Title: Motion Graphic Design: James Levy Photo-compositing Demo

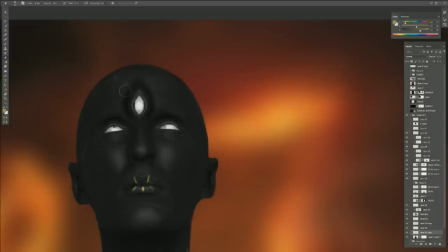[44:10]
scale up a little bit and then just see how there's this shadow from here I don't want that and I don't need it so I'm gonna get rid of it like that just get
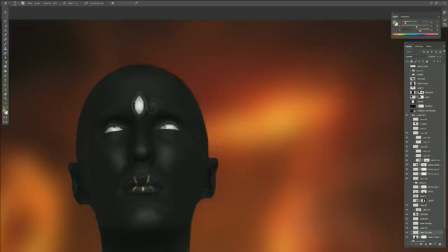[44:28]
rid of it so it feels like a shadow comes from the brow and there's no brow up there so that's why you need get rid of it yeah
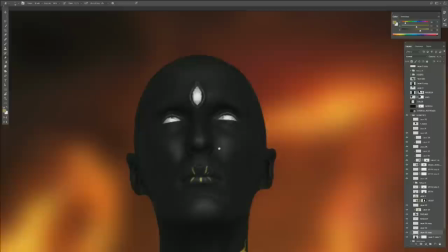[44:35]
and then stuff
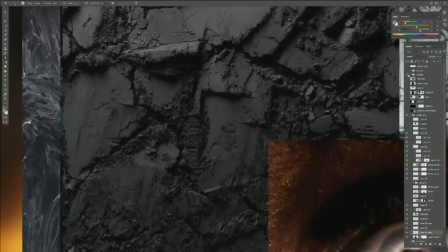[44:40]
like this here it's kind of creepy you know it's kind of like voodoo yeah it looks really weird shaman something's going on
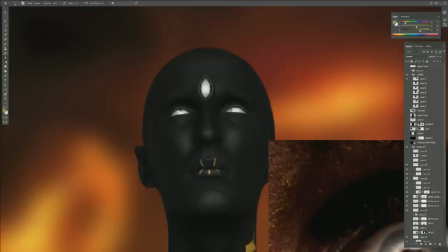[44:46]
um and then I actually took an I actually had an asset here this I let's bring it down to where where did it go so
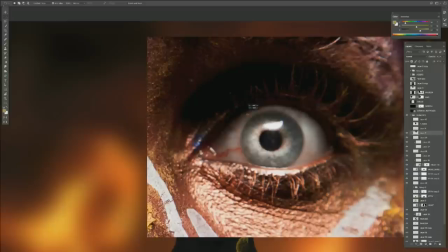[45:04]
I like this pupil I thought this was really cool again this is just a image I found online you're
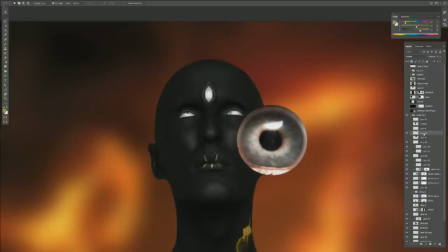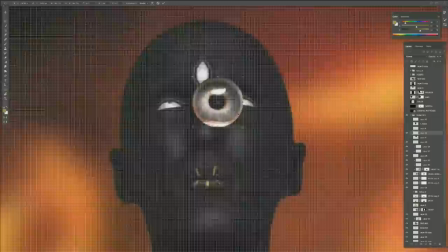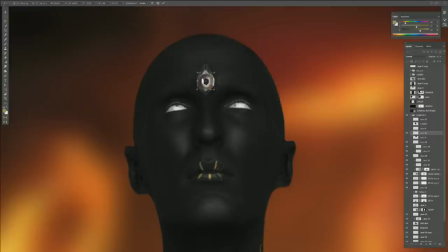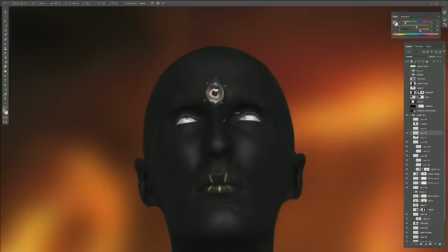[45:30]
rotating it's trying to match the highlight or what why are you rotating eyeball I'm just rotating just to see if I can fit it in
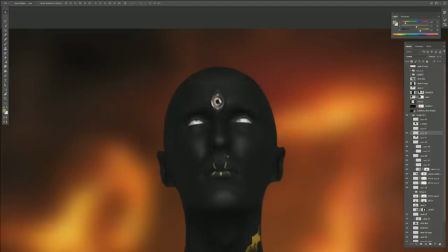[45:36]
like I haven't set on it yet like I'm probably gonna end up having it more that side but once I've got it in on top of the eye
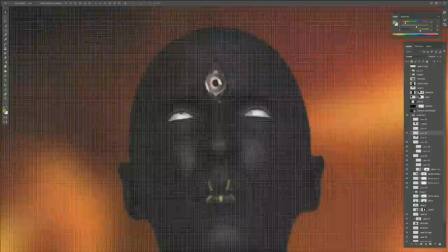[45:43]
like this you know this to me is that's like a bad Photoshop job so I have to go in and make sure it fits so what I'm gonna do is I'm just going to erase
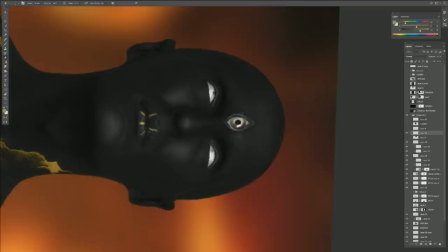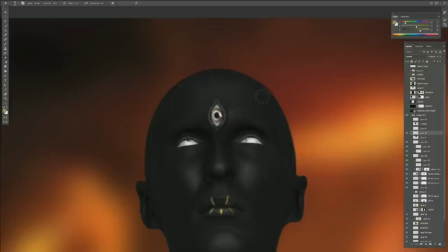[45:57]
so clean up these edges got
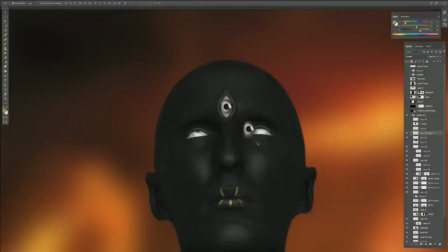[46:07]
the eye in there and maybe I might even duplicate it and see if it if it could work in here I don't
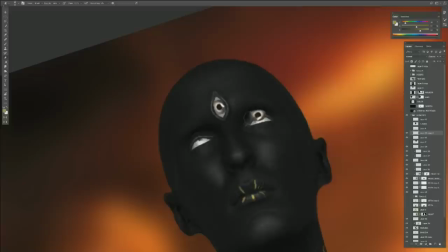[46:15]
think it will work in here I wanted to keep these maybe maybe I have it like that so it looks like he's still looking he's like his eyes are rolled up
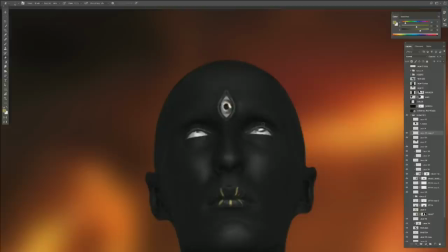[46:24]
yeah yeah like that there we go cool solid i
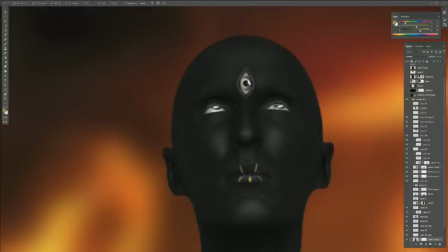don't know this guy we might zoom out this guy might look really goofy
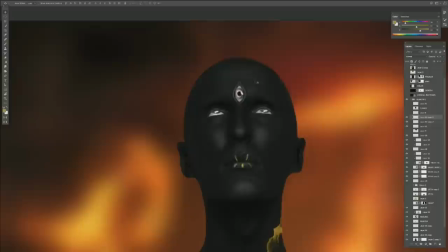[46:42]
you never know your scenes when you when we zoom out how
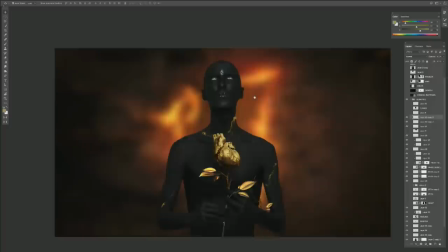[46:51]
long do you spend on something before you say no that's not working and then press something else um i i really
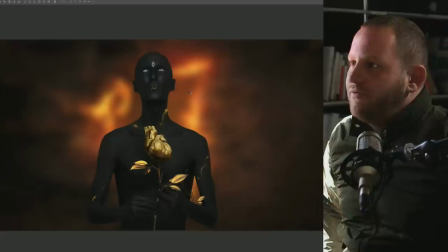[47:00]
try not to fall in love with any decision like i'll give it maybe 30 seconds and if it's not working i'm like yep this is not for me and i'll just get
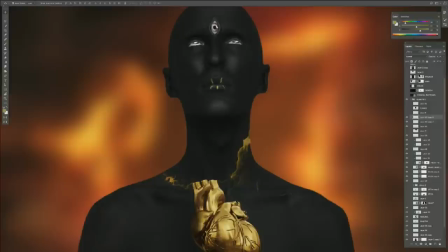[47:09]
rid of it and look somewhere else if i really think that it could it could work i'll give it a couple tries but like
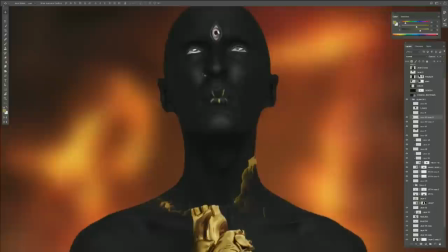[47:17]
with this i wouldn't fall in love with it like i would i would be like okay let's give it pupils zoom out if it looks goofy i'll be like
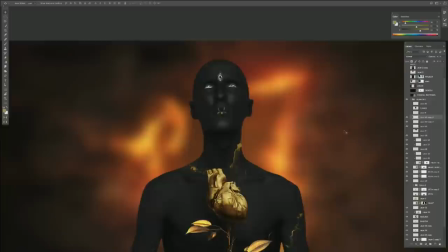[47:23]
yeah forget it i like it you know like that looks scarier um but i'm gonna keep it i think it's kind of
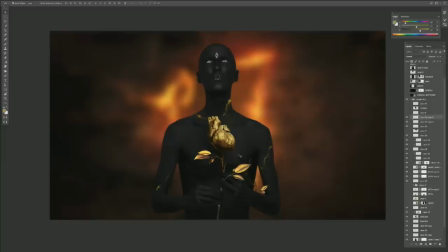[47:31]
cool i think you've been pretty consistent in the way you've worked so far just work fast don't worry too much until you really need to then you'll refine something you start out with the removing the rows all the way through the branch and everything else just kind of work fast and loose yeah and then refine as you need
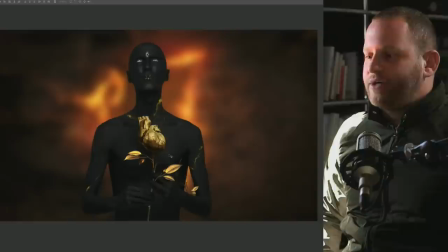[47:46]
to well the reason i do that is because whenever i get hired on a job you know i want to make sure that my client or the director is happy with the direction i'm going in before i commit too much time so normally by the first day of booking i'll get one frame out and it might not be completely clean and be like are we going in the right direction and if we aren't then back to the drawing board and if we are and i can sell that you know the style then i kind of can take my time and be like okay i'm gonna come back in here i'm going to clean things up and now I've got my blueprint for the rest of the frames but that's my initial
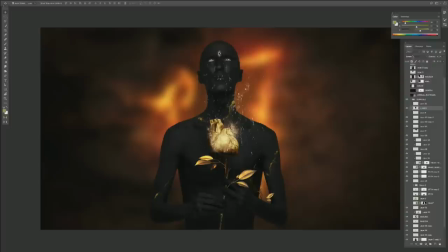[48:22]
thought is just get the idea out okay so once we've got this got the lips going this was an element that I found it was just
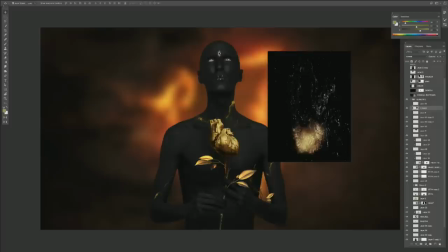[48:34]
some splashes I think it was from a campfire and I I color burnt it and i'm just going to screen it put it on top here and
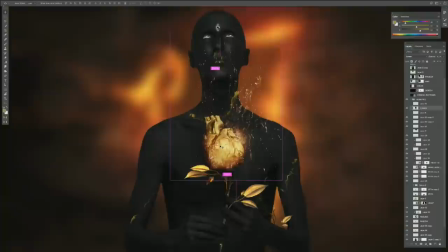[48:48]
i'm going to just start coloring it to maybe feel like it's coming from the heart and
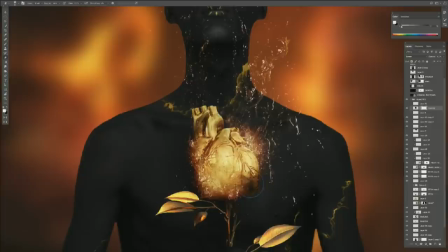[48:55]
it's working down here it's feeling nice but i also want to get rid of some of it i don't want to have it cover the whole heart so i might delete it just about there make sure that anytime you have a highlight you never want to highlight to be half erased because then it looks gray so you want to get rid of that and
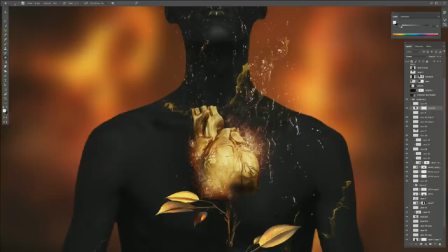[49:14]
i mean that's actually where i spend a lot of a lot of time making decisions like if i have an element like this and i erase it all of a sudden that looks messy so if i want to keep it i'll keep it and if i'm going to get rid of the lights down there then there can't be any light down there i'll just
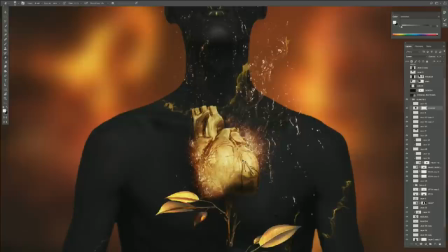[49:32]
what is happening with that and
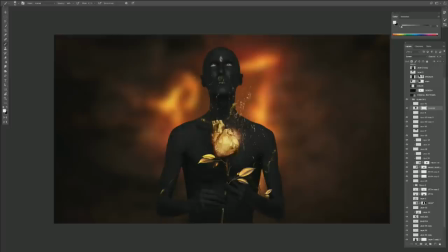[49:37]
then all of a sudden that looks funky so i can't do that so i have to kind of problem solve it maybe i can make it smaller have
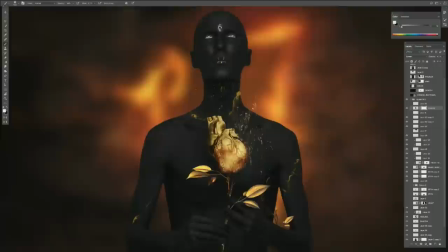[49:50]
it just be in the dark area like that maybe
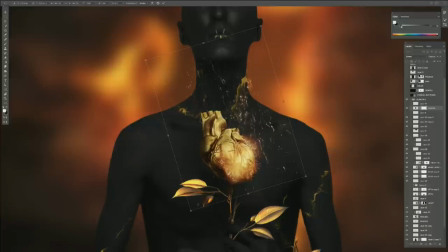[49:56]
you can have it so there's a lot of this goes on with the style frame a lot of moving things around does this work here does it not work here and how how in love are you with with the element can you say
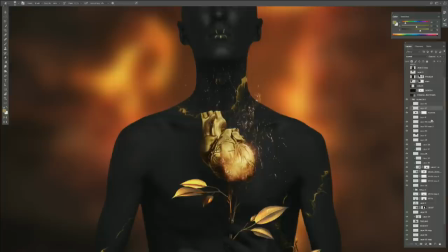[50:10]
you know what this is taking away from my image rather than then enhancing it um i like these particles here so i'll colorize these particles
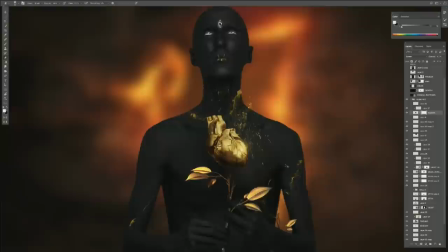[50:24]
so maybe i'll erase okay